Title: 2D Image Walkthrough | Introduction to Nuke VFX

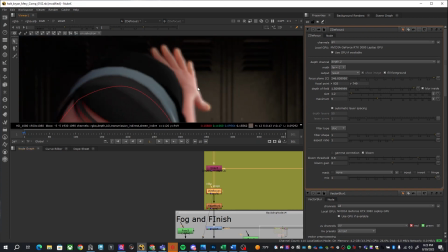11:17 so before after and that defocus really
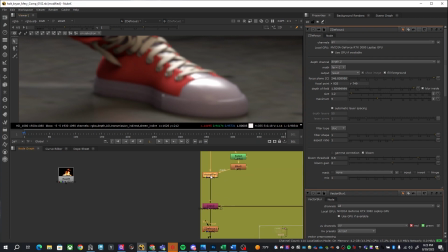11:22 goes a long way at this point so a combination just to show you what I mean so this is before vector motion defocus and then I use an edge blur
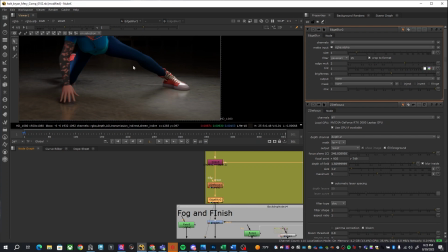11:32 here now this edge blur is just to help me down the line to very small edge
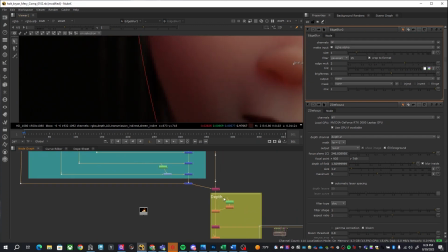11:38 blur actually and what I'm actually doing is I'm actually blurring off of just Mary.
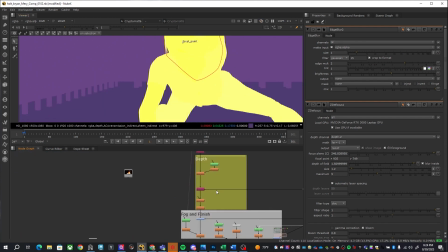11:44 So just Mary right here. So just these edges. And it was just to help me get her back into the background after I did all this vector motion and this depth of field.
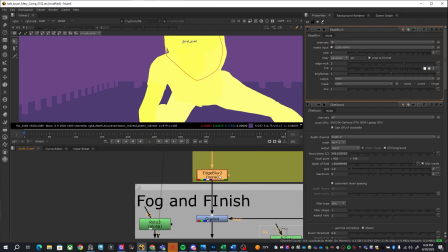11:52 I just felt like some of these edges just needed a little bit of help. And that's what this is doing. Is it necessary? Maybe not, but with all the blurring that I'm doing.
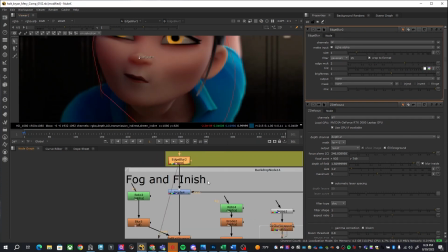12:00 But I just felt the need to just kind of get her back into the background. If you remember, I actually created a second depth of mask.
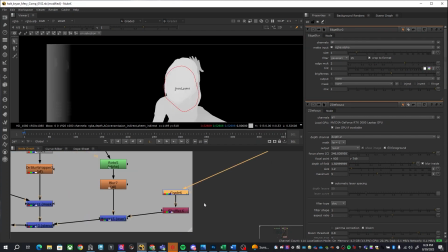12:08 I actually use this now as a mask. So here is that being graded down again.
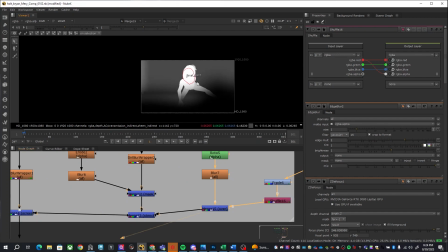12:13 And then I shuffle that into an alpha. And I use this to start creating some effects here to show you what happened.
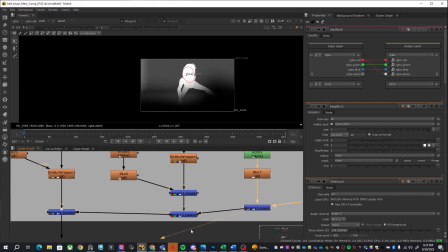12:22 So if you take a look right there, that's the grade. I actually use that to stencil this out.
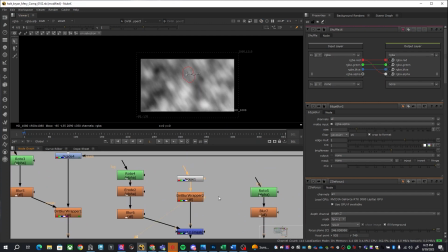12:28 All I did here is just use a noise with a directional blur. Mask that.
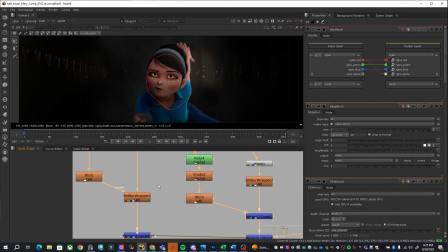12:34 Stenciled out her so she looks like she's in it. and then I just leave that over and that's how we got the fog I actually do a another
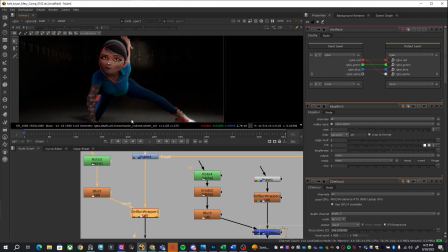12:43 directional blur here just to give more motion to the overall scene now the difference between this and the vector motion is this is actually affecting
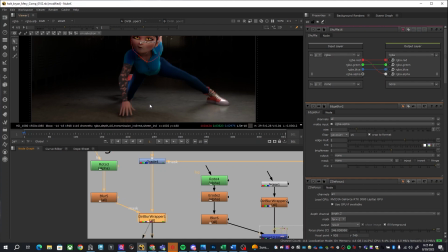12:50 the whole scene whereas the vector motion is just affecting her and the reason why I do this is I wanted to make it look like there is action happening in the scene like she is actually flying
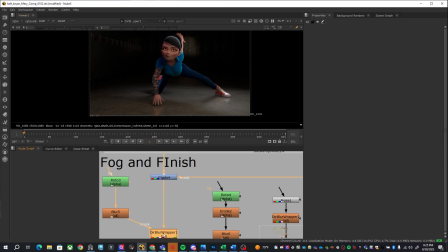12:59 back in the scene and so that's what this is doing I this is a conscious decision
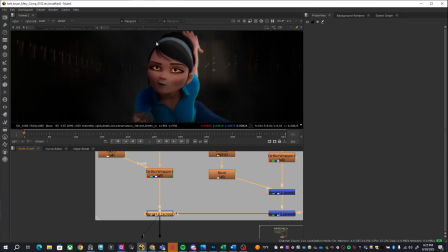13:04 I actually tried this before and I just didn't like the look and I actually ended up liking this is one of those cases where physically this isn't how it would actually work
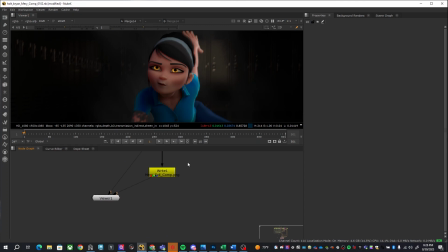13:11 in lens or in camera but it actually looked better this way and that is the finished comp and that's how we
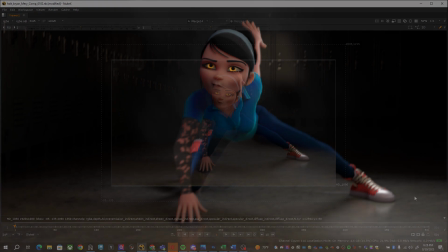13:19 got to this point if
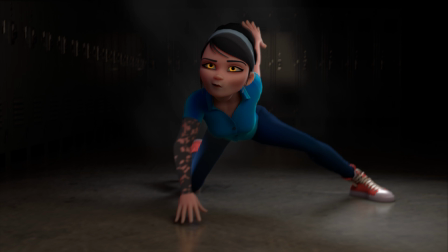13:24 this interested you and you really like this comp make sure you hit like and subscribe to this channel like I said I'm gonna post a lot more new content here in the future does this make Nuke attractive enough to maybe take a look at it over After Effects or or would you prefer more After Effects over new? I would love to hear your thoughts in the comments below. Don't forget to like, comment, and subscribe. And as always, I'll see you in the next video.